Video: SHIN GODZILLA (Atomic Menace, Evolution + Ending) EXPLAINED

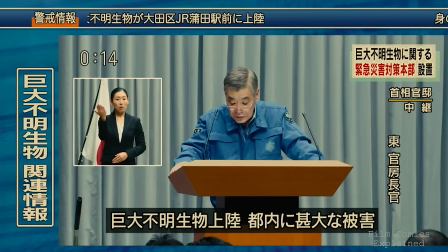This connection is visually represented by government officials donning blue jumpsuits, reminiscent of those worn by Yukio Adano, Japan's chief government spokesman during the earthquake tsunami crisis.
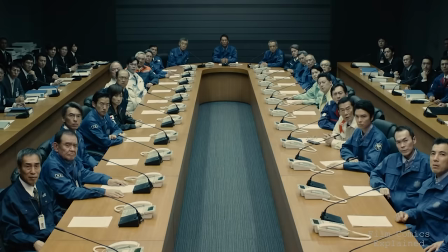It also scrutinizes the workings of the government and the overall efficacy of the state apparatus from the highest levels down.
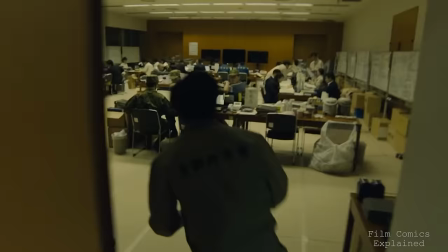Additionally, the film casts a very critical eye on the role of the US government in international affairs, particularly those involving Japan.
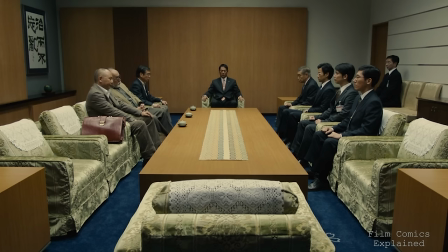The co-directors don't stop there. They also reflect on the Japanese Imperial Army, critique the shortcomings of intellectuals,
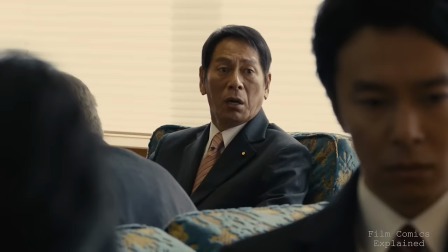particularly noted figures, and their hesitance to act quickly due to concerns about their reputation.
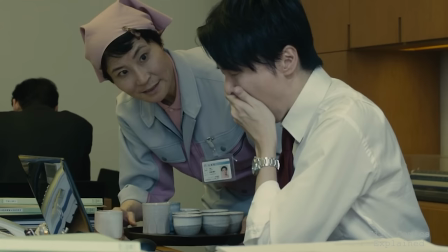Reflecting Adana's commitment, the film's characters work tirelessly, often sacrificing sleep, food, and personal hygiene in their relentless response effort.
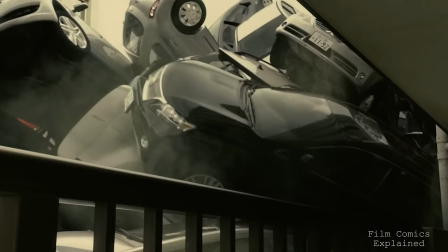The co-directors bring a dynamic approach to the film, employing a semi-documentary style that, at times, echoes found footage.
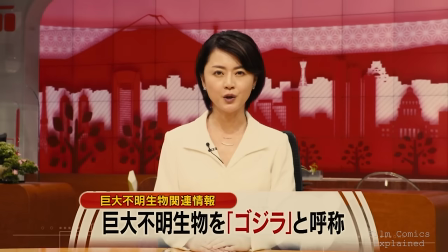The narrative unfolds in near real time, with briefings that allow audiences to stay in touch of the developing situation.
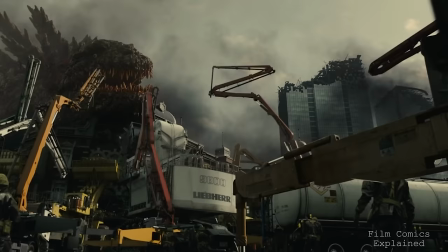Complementing the visual storytelling is Shiro Sugusu's remarkable score,
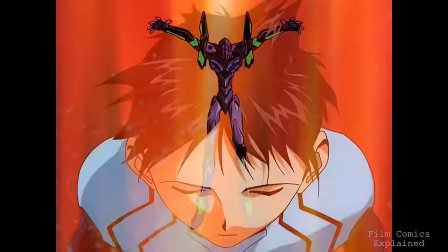which masterfully remixes his compositions for Neon Genesis Evangelion and Akira Ifukube's classic Godzilla scores,
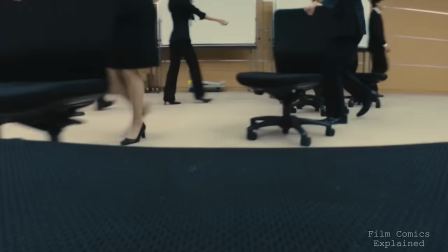adding to the film's chaotic and immersive atmosphere.
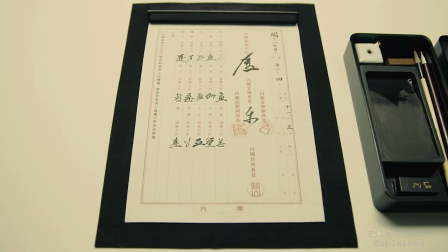The film is characterized by its rapid pace and crisp editing, with frequent changes in setting and a presentation style reminiscent of a TV news broadcast.
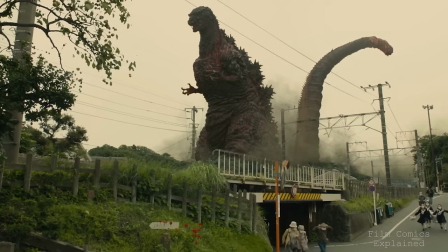The directors cleverly build tension by focusing on the aftermath and the consequences before Godzilla's reappearance, which effectively heightens the suspense.
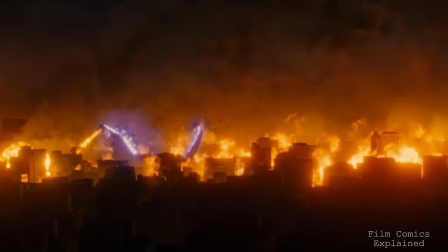Additionally, Godzilla's transformations maintain the sense of foreboding until the creature is finally revealed in its full glory, might, and evolutionary horror.
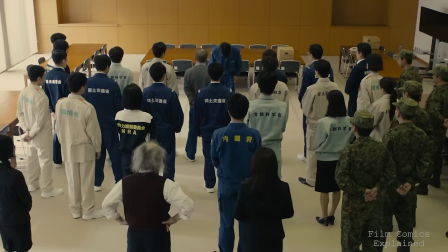The acting aligns seamlessly with this approach, with the cast delivering lines in a quick, succinct manner that reflects the brisk scene transitions.
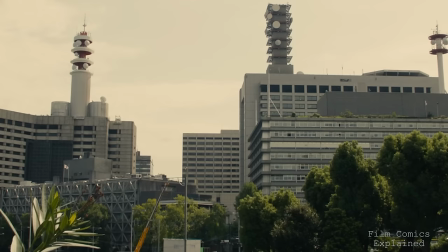This technique is complemented by the editing work of Atsuki Sato and Anno.
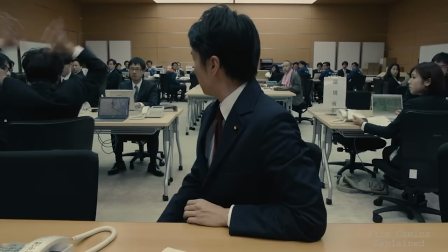While Hiroki Hasegawa plays the protagonist, the movie doesn't focus excessively on any single character.
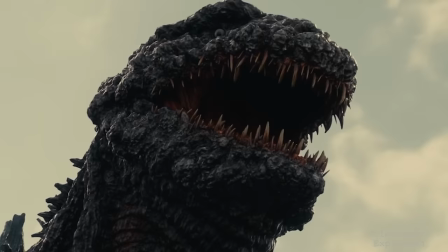Instead, they aim to include as many faces as possible, a strategy that is well served by the film's overall approach to showing how unity can overcome the might of gods.
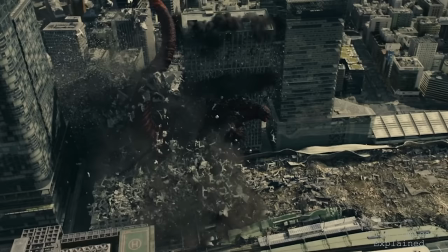The special effects team excel in both the design and animation of Godzilla, bringing the monster to life in an impressive manner.
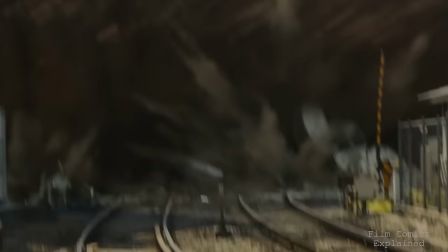And the scenes of destruction are more spectacular than ever, highlighting the futile efforts of the army to halt the unstoppable monster.
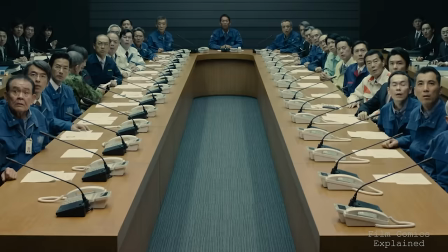This combination of visual mastery and storytelling makes Shin Godzilla a standout addition to the Godzilla franchise.
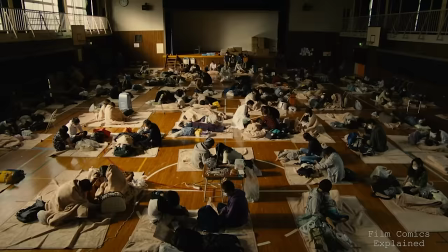It's not just an impressive monster movie, it delves deeper, offering substantial socio-political commentary.
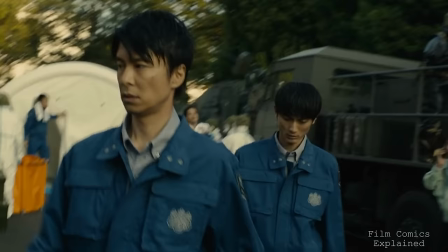The film juxtaposes the value of thought and science against the destructiveness of violence and war, essentially comparing the roles of scientists and the military.
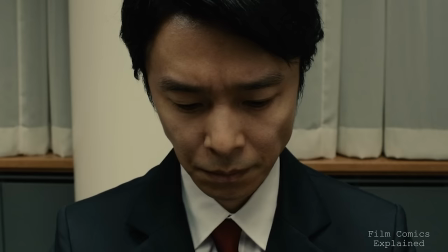It touches upon the pitfalls of nuclear energy and the complexities of human nature.
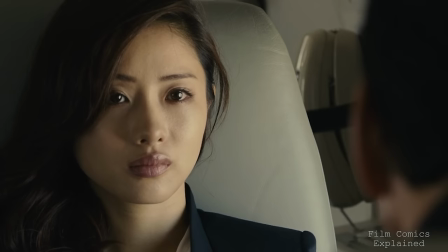The insights are delivered often through just a line or two, requiring the viewer's full attention to grasp and appreciate their significance.
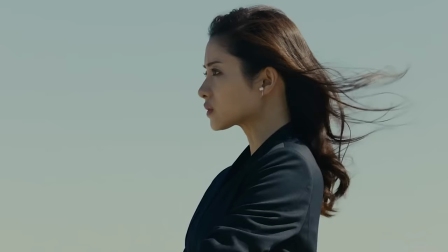Shin Godzilla stands out as not only a great mainstream film, but also one of the most meaningful, visually stunning, and well-directed entries in the series.
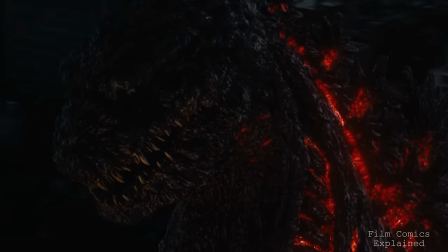And after 31 films in 63 years, the iconic monster is back as an evolutionary menace the likes of which has not been seen before.
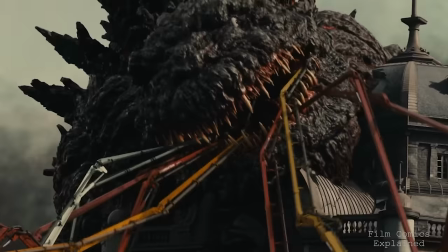With that said, that's all for today, folks. A huge thanks to everyone that requested we explore Shin Godzilla.
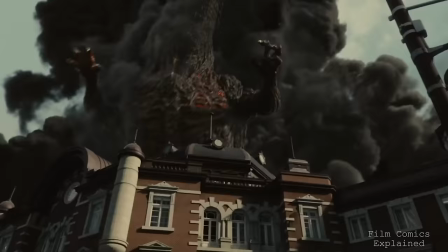I'd love to hear your thoughts about the movie, so please share that in the comments below. Also,
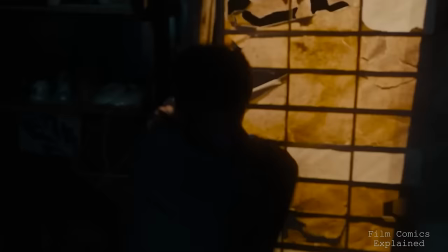I thought I'd give you guys a heads up and mention that we're going to be covering Godzilla Minus One next week, so stay tuned for that.
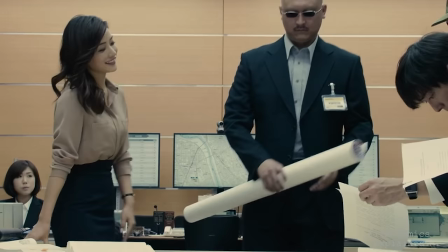Don't forget to hit like and subscribe if you enjoyed the video, and if there's anything else you'd like for me to cover, please don't hesitate to ask.
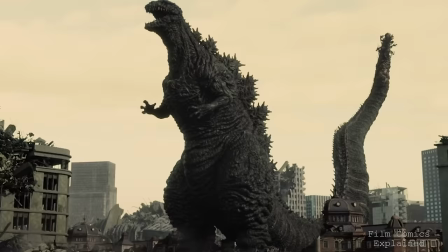As always, it's been a pleasure. Niat here with Film Comics Explained. Thanks for stopping by.
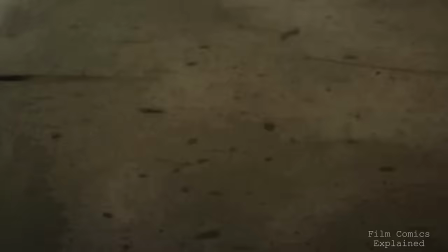Yeah.